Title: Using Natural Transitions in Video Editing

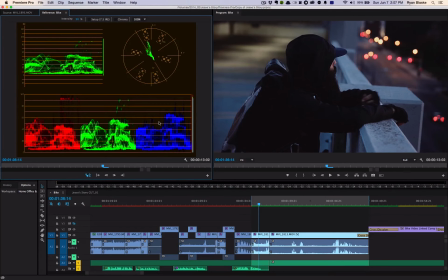Hello everyone, my name is Ryan Blaske, and today we are going to talk about transitions. Not your typical crossfades or adding like a film burn on top.
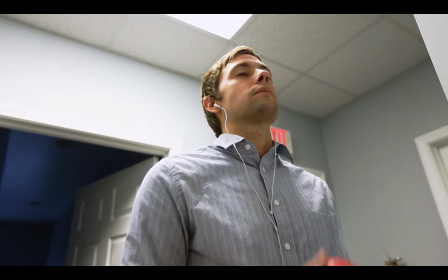I feel like some of those transitions are overused. And so what we're going to talk about today is how we can actually use camera movement
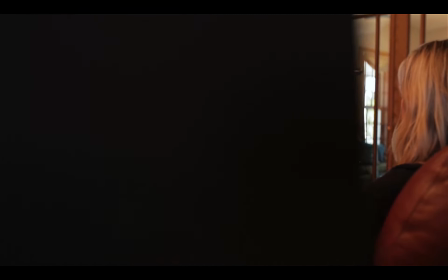or noticing some foreground elements to transition between shots.
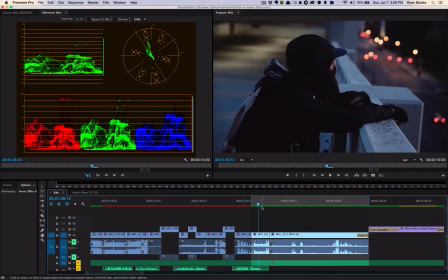So I'm going to show you guys two different clips that I've recently done where I use this kind of transition. It's more of like a natural transition than, something that's forced. So we have a man on top of a parking garage, and then he will suddenly be on the street on his bike.
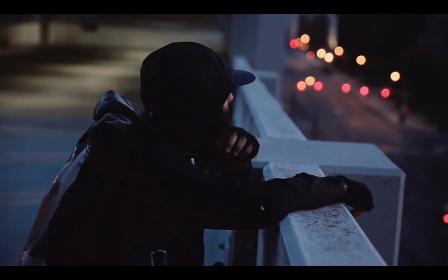Never really ends.
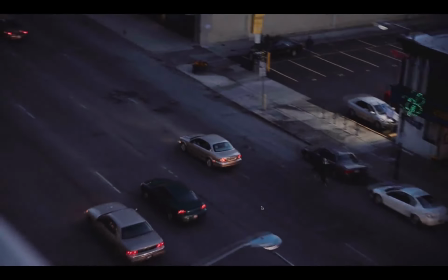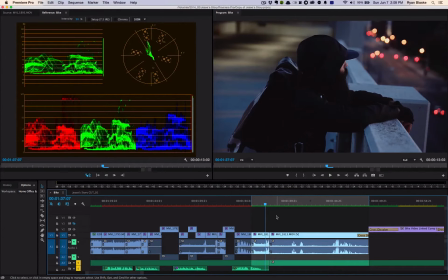With that, it was only one cut, and we used the camera movement to accomplish that.
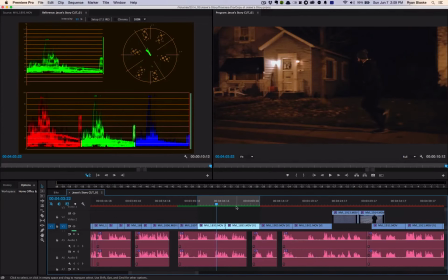And then on our next clip that we're going to talk about, it's actually the same clip. I just used a foreground element to transition between the two shots.
Pushed friends away just to go to the gym. I stopped hanging out with people just to go to the gym.
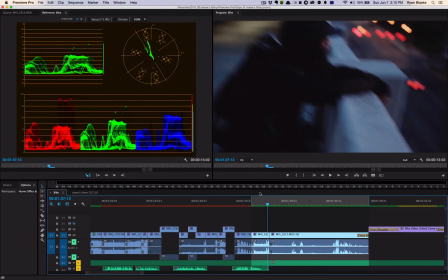Now the big thing with these transitions,
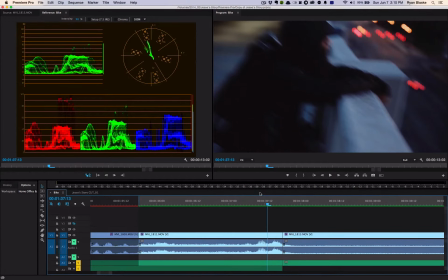you have to keep in mind that the human eye takes just a few seconds to adjust to a new environment when you're editing.
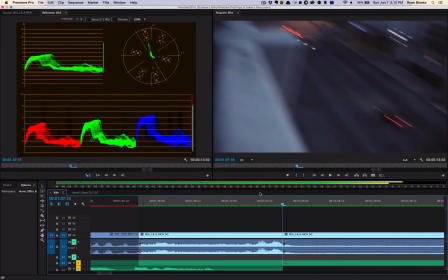If you look at these frame by frame, I'm already down pretty far. And then I kind of come back up with the camera movement. It's not like I cut and I'm in the same spot on the next clip.
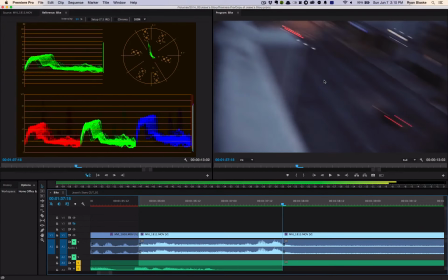I kind of give the eye a little more room to adjust.
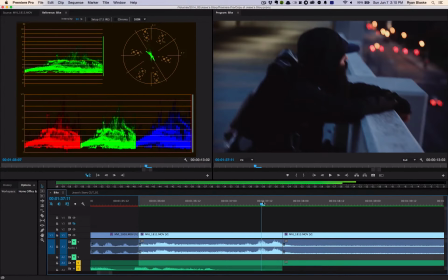And when you do it fast or in real time, it's unnoticeable.
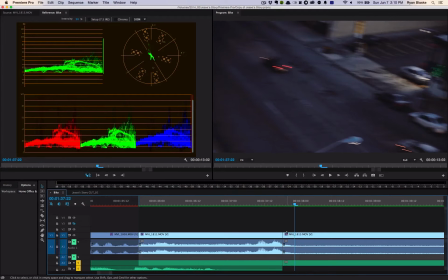But if I were to, let's say I started it there, because that's kind of where I had
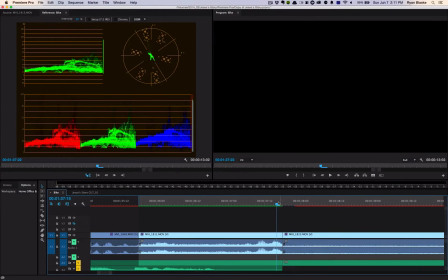the camera on the next shot.
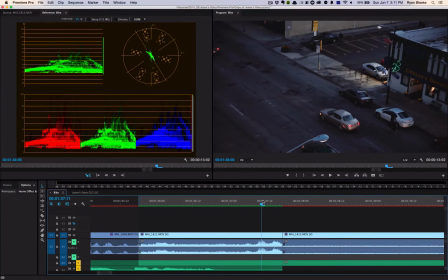It just doesn't look right. The motion blur stops. You can't really adjust. It's already too crisp, A lot of action films will do this actually when they're punching, and if you go frame by frame,
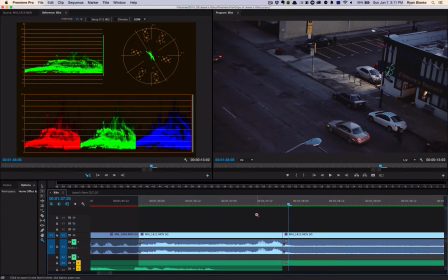you can actually see the fist or whatever come twice, but it's so fast and so it actually smooths it out to our eye.
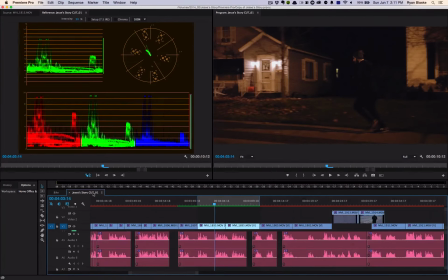It's just a technique that I like to use a lot. So on our next clip, this is a little more subtle.
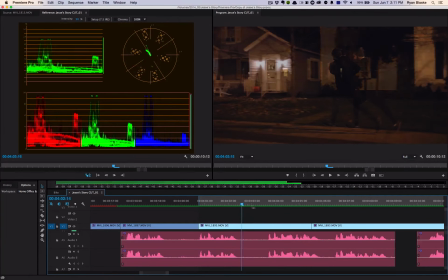The last one was very obvious, when people watch it, they ask me how I did that and they notice the transition.
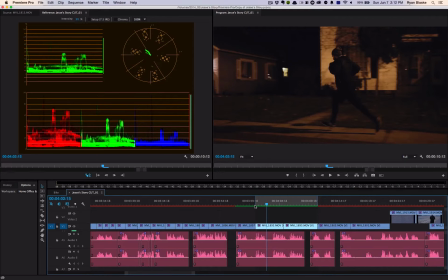This one is a different transition. A lot of people don't ask me about this one, but that's the idea with editing. You want to make it so smooth and so flawless that people don't even realize they're focused so on the story, but you're able to transition your shots and,
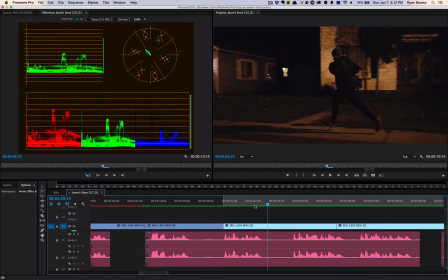from a wide to a medium or to a different location without the viewer getting lost and thinking something's wrong. So on this one, we actually had a car in the foreground here.
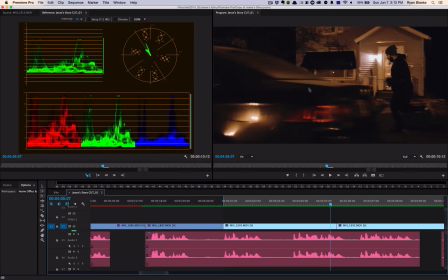And I used this to transition from a kind of a medium wide to a close-up of our runner here. Now if you look, this is like a black Honda, and then we go right to a white van.
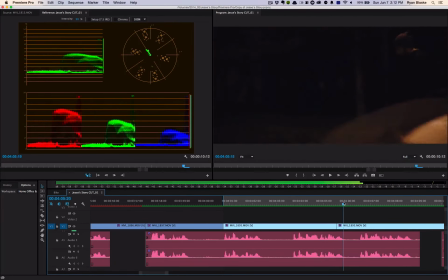But I've never had anyone tell me those are two completely different cars.
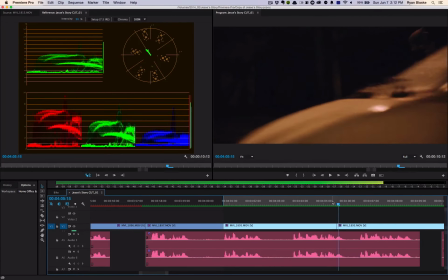If you go frame by frame here, it's about the same speed, and we're really invested in our character here that we don't even notice.
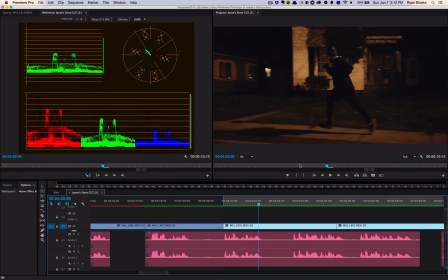We just notice that we went from a wide to a medium.
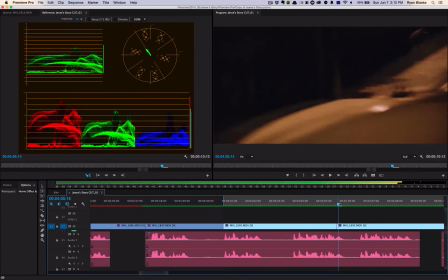I guess my point is, keep an eye out for different elements within the picture that you can transition between
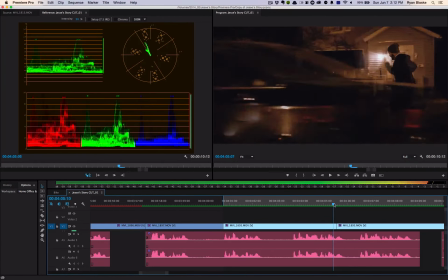flawlessly and not just rely on a film burn or a cross dissolve all the time.
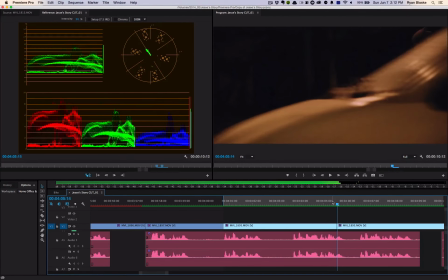Alright, my name is Ryan Blaske. I hope you enjoyed this tutorial, and I will talk to you guys soon.